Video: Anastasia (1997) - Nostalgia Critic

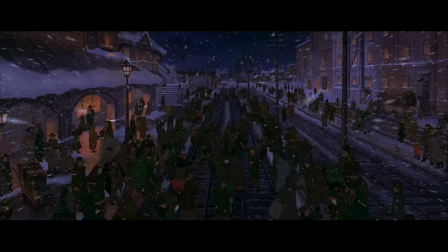493s
And Anastasia is accidentally knocked out and left behind. And nothing bad ever happened in Russian politics again.
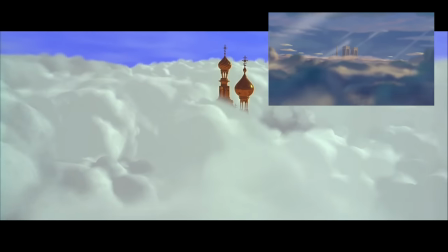500s
10 years pass in Notre Dame, I mean what's hunchback, you're hunchback,
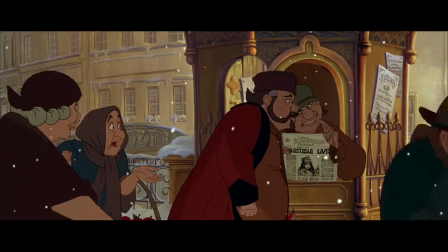504s
as St. Petersburg is buzzing about a rumor that while the Romanovs are dead, Anastasia may still be alive.
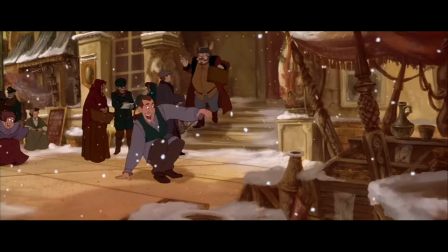514s
It probably goes without saying the songs by Stephen Flaherty and Lynn Ahrens are pretty damn good.
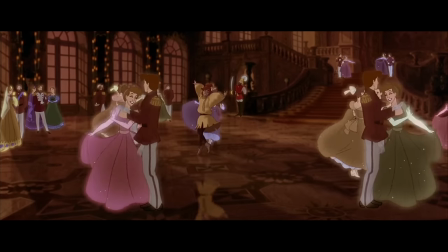519s
They're big, hummable, sound nice, and are extremely easy to remember. I have a useless observation, but hey, when has that stopped me before?
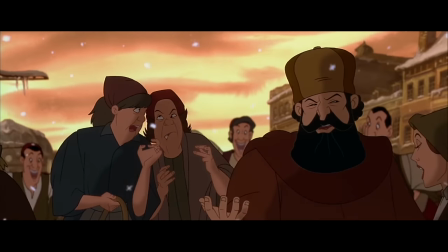527s
I always found it humorous that an animated song around Rasputin and the Romanovs sounds eerily similar to an animaniac song around Rasputin and the Romanovs.
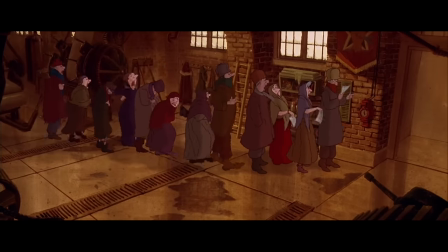536s Oh, since the revolution, our lives have been so gray. I really like Rasputin, cause I don't realize.
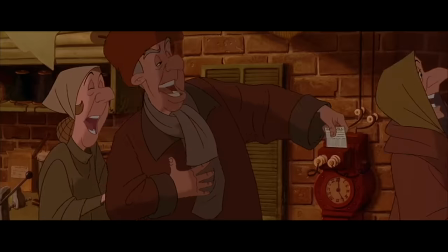543s Thank goodness for the gossip that gets us through the day. I only like Rasputin, cause I am hypnotized.
That makes this song immediately bad and nobody can enjoy it. But I like the way— I said nobody, Susie!
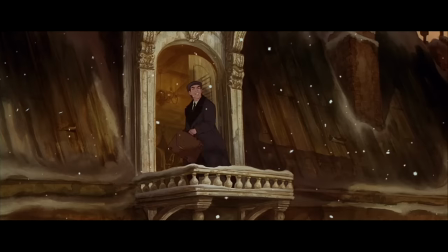560s It's the rumor, the legend, the mystery.
I am clearly not John Cusack who is singing now.
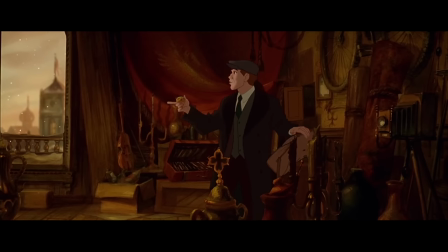567s
Yep, that's John Cusack as Dimitri, or will be when he's not in a song.
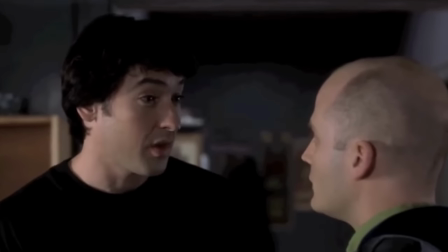571s I have to remember that I bought it for someone in the fall of 1983, pile.
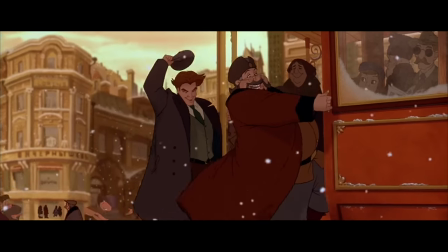576s The biggest con in history! That ain't you!
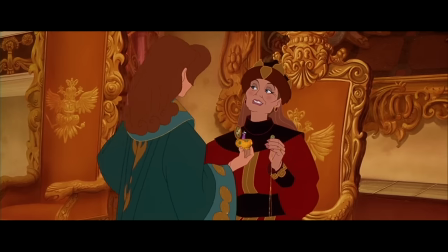579s
And to be fair, all the singing is dubbed apart from Lansbury Peters and Kelsey Grammer, who plays Dimitri's friend, Vladimir.
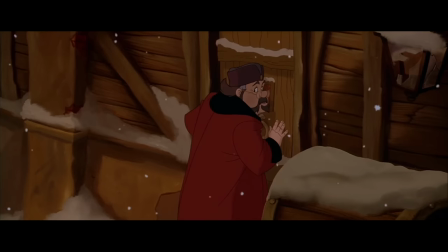586s No, not that one.
This guy wants to lie and cheat his way into riches. Well, that joke wrote itself.
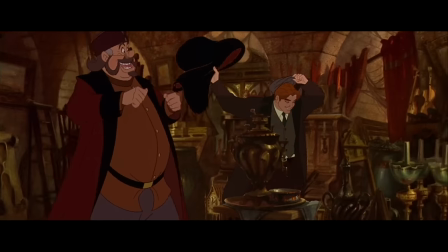591s Well, Dmitri, I got us the theater.
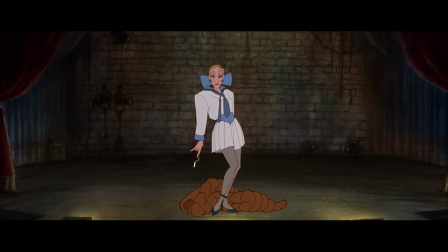593s
But these two are likable con artists, as they plan to say they found Anastasia all these years later and plan to get reward money for her.
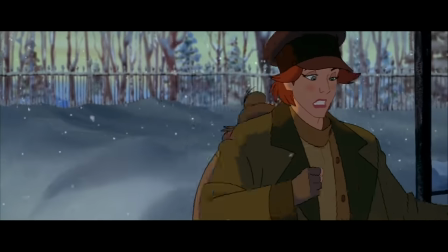601s
Little do they know, the real Anastasia, played by Meg Ryan, has grown up in an orphanage, of course, with a bout of amnesia, and is going out into the world now that she's grown up.
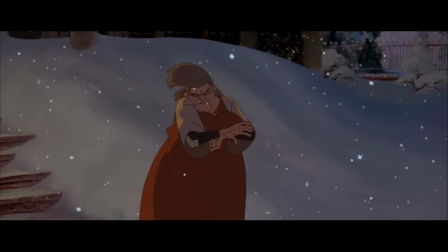610s You go straight down this path till you get to the fork in the road. What did you call me?
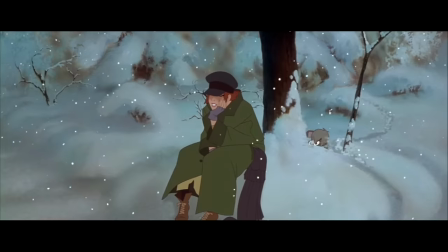615s Send me a sign! Hi, doggy. Hey!
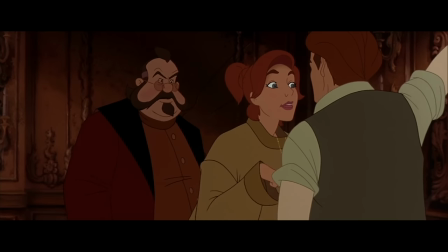620s
Ryan's okay, though her performance does feel like one long 90s rom-com quip.
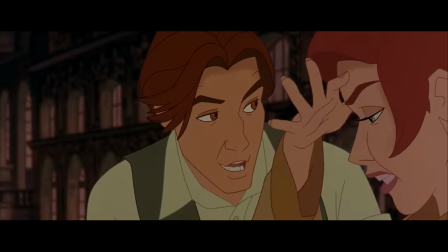625s Me? Go to Paris? Well, actually, why are you circling me?
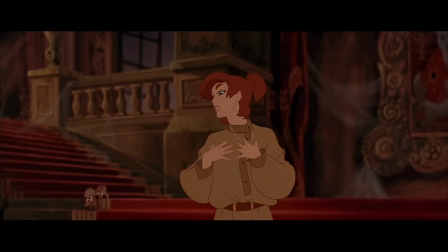630s What were you, a vulture in another life? Grateful to get away! Who's to say I'm not a princess or a duchess or whatever she is?
Ha! Don't give me a good-looking man to hate or I might love him!
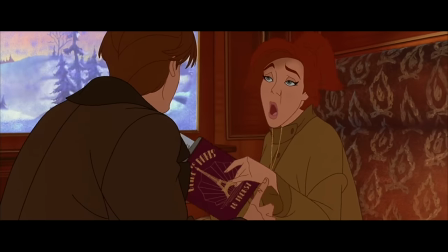641s
Actually, the film seems to flip-flop between 90s rom-com, fairy tale Disney, and old-school Bluth.
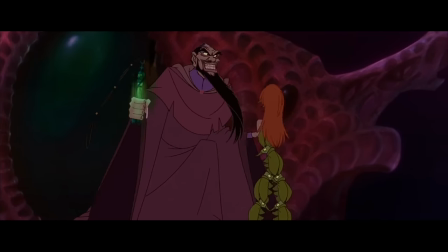646s
A lot of people said this was trying to mix too many different styles, but I respectfully disagree.
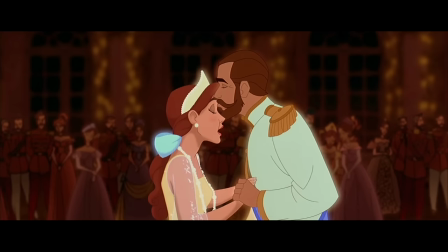651s
I think these styles can go together in an animated family film, and part of the time, they do. In all honesty, I can point out all the issues of this film in one and a half problems.
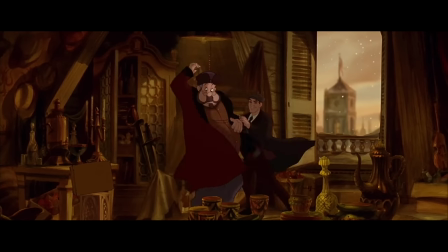662s
The main problem I'll get to in a minute, but the half problem, I don't think the staging is particularly cinematic.
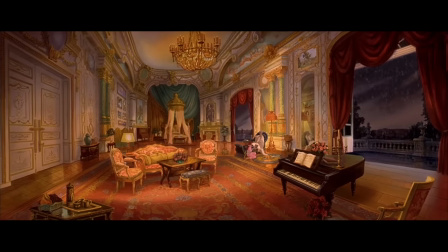668s
The animation is still wonderful, and the background's often amazing, but the angles are usually pretty stale.
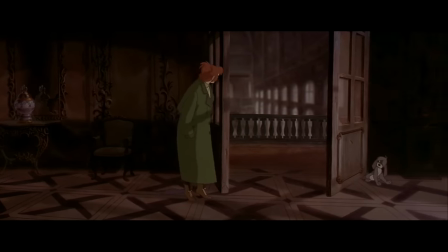675s
See, here's the thing. Bluth does animate people, but they're not usually the focus.
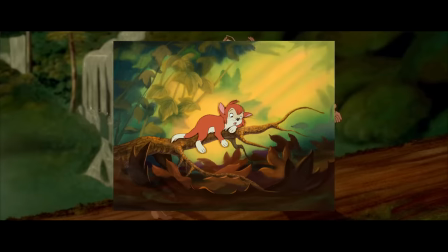680s
He likes his leads to be mice, dogs, baby dinosaurs, cats. All characters that welcome a variety of unique and interesting angles.
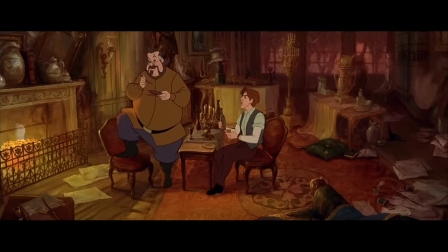688s
You have to try to make what they see not interesting. Here, though, everything is mostly shot straightforward, like it's a stage play.
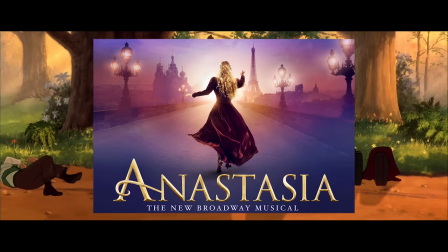696s
I guess that makes sense, because this would become a stage play and Bluth himself directed a few stage shows.
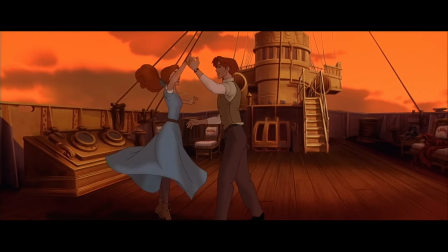701s
But because of that, there's not really a variety of angles. It's almost always a medium shot or a medium wide shot.
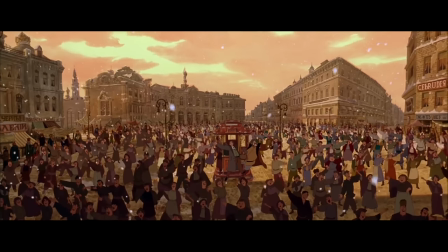708s
Even the bigger shots look like something you would see in a Broadway musical rather than a cinematic epic. But I say that's a half problem because there are some shots that are very cinematic.
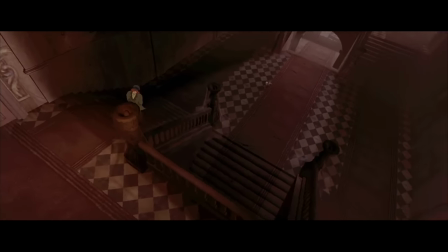718s
Anastasia makes her way to the abandoned palace singing about how she feels like she's been there before.
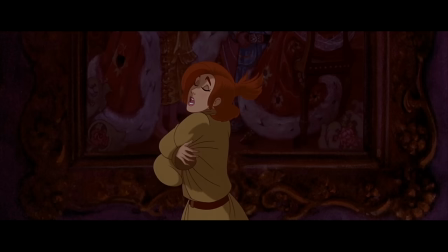723s My memory.
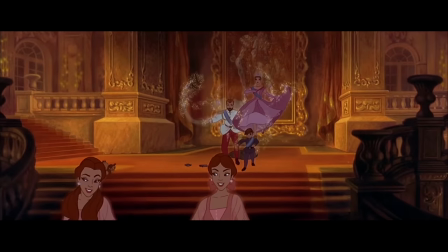729s
Now that's cinematic! When you hear this hauntingly beautiful music, this is the kind of stuff you want to see.
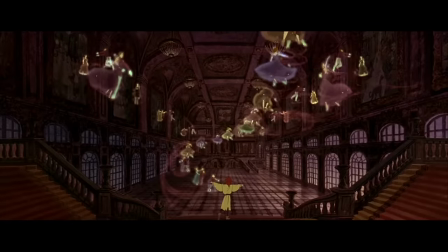737s
Imagery literally leaping out at you.